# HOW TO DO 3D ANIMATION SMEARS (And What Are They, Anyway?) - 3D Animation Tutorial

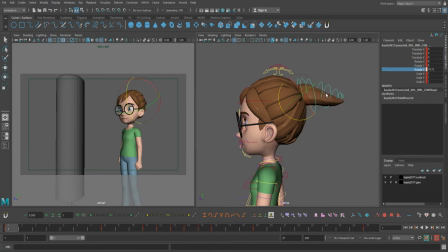8:12 If you don't add the settle after the character's action, it will feel like the character slammed into a brick wall or got hit by a boss. Morbid, I know, but it's just as jarring. You can also play with varying the intensity of your smear. If the head doesn't travel as far as the arms, but it's still enough of a gap that you should probably fill that space,
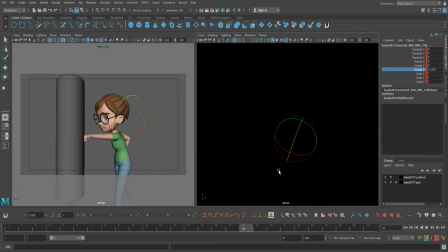8:32 then you can try just putting a smaller smear on the head than you do on the arm.
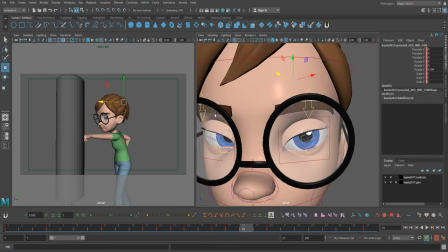8:37 If the arm is moving more distance, then it probably warrants having more focus on it anyway, so the bigger smear there will make it better. And now for the finished animation. So as you can see here,
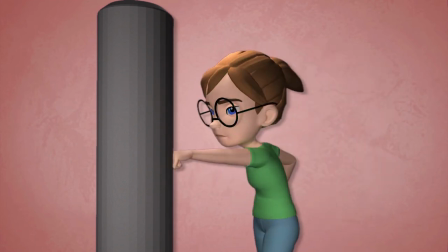8:49 we have our big antic windup and then our smear and also a recoil at the end and our settle.
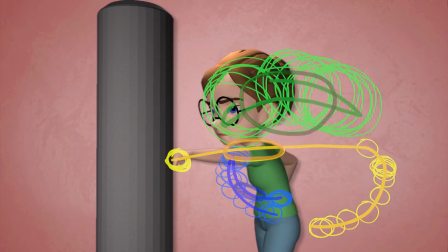8:56 Looking at the yellow here, you can see the huge gap that the punching arm makes up with with the smear.
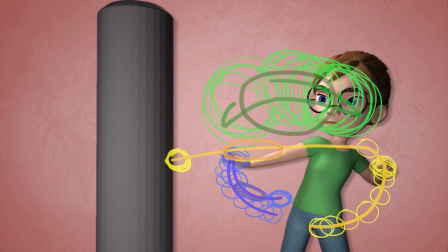9:02 You can see the back arm in blue is arcing up and then arcing back down.
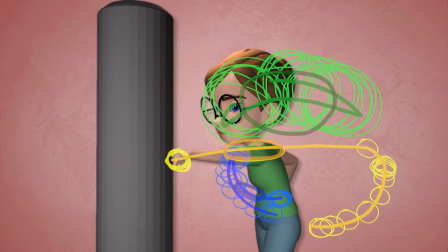9:07 And in green, you can see that the head arcs back, smears forward, and then recoils and settles.
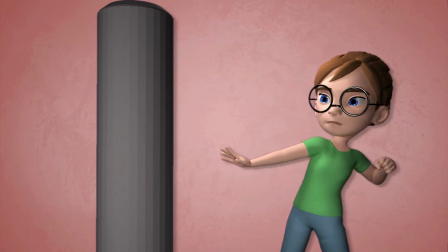9:13 This obviously isn't the most polished animation in the world, but it was about 15 minutes for the poses,
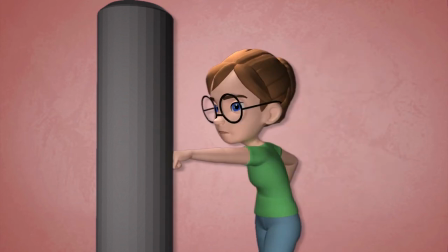9:19 about 25 minutes to animate the smear and the polish, for a total of about 40 minutes of animating.
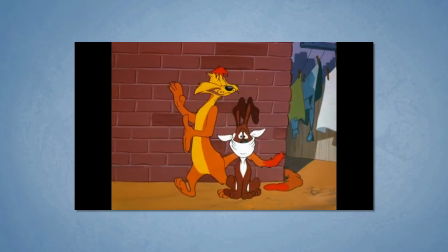9:25 Now I just want to touch on another type of smear called multiples or duplicating smear, depending who you're talking to.
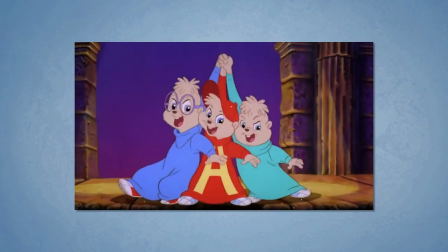9:32 Multiples is when you smear your poses together by using duplicates of the object or limb.
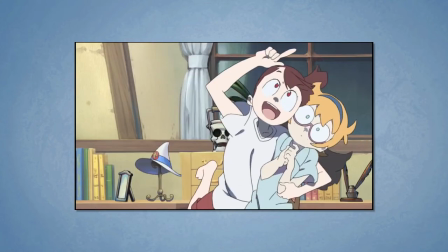9:38 So in a sword swing, you would add multiple swords to that smear frame, or in a dramatic hand wipe,
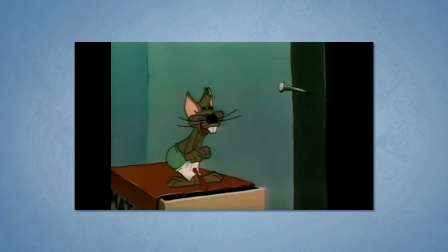9:44 you could have multiple hands or arms, sometimes referred to as hero arms, but only for that one frame.
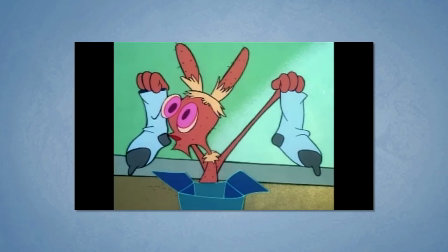9:49 I also just want to say that when learning how to animate smears,
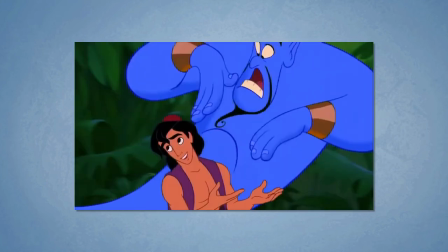9:52 it can be really fun and exciting to implement them, but I just want to warn against using them all the time.
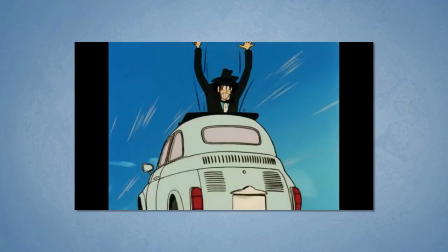9:58 A smear shouldn't be used in every shot. Wait for the bigger actions that need a harder impact. anything that's overused,
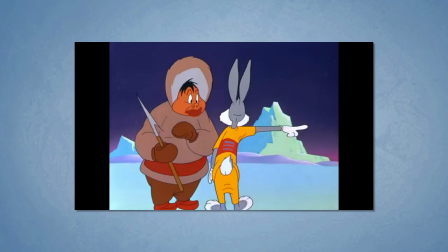10:07 I mean this applies to animation or not, it loses its meaning and its impact. So it's better just to keep it as an ace card up your sleeve for that right moment. And that's all I'm going to say about smears for now. Leave a comment below if there's something you didn't understand, like and subscribe if you learned something, links to socials are in the description, and remember to always use a reference.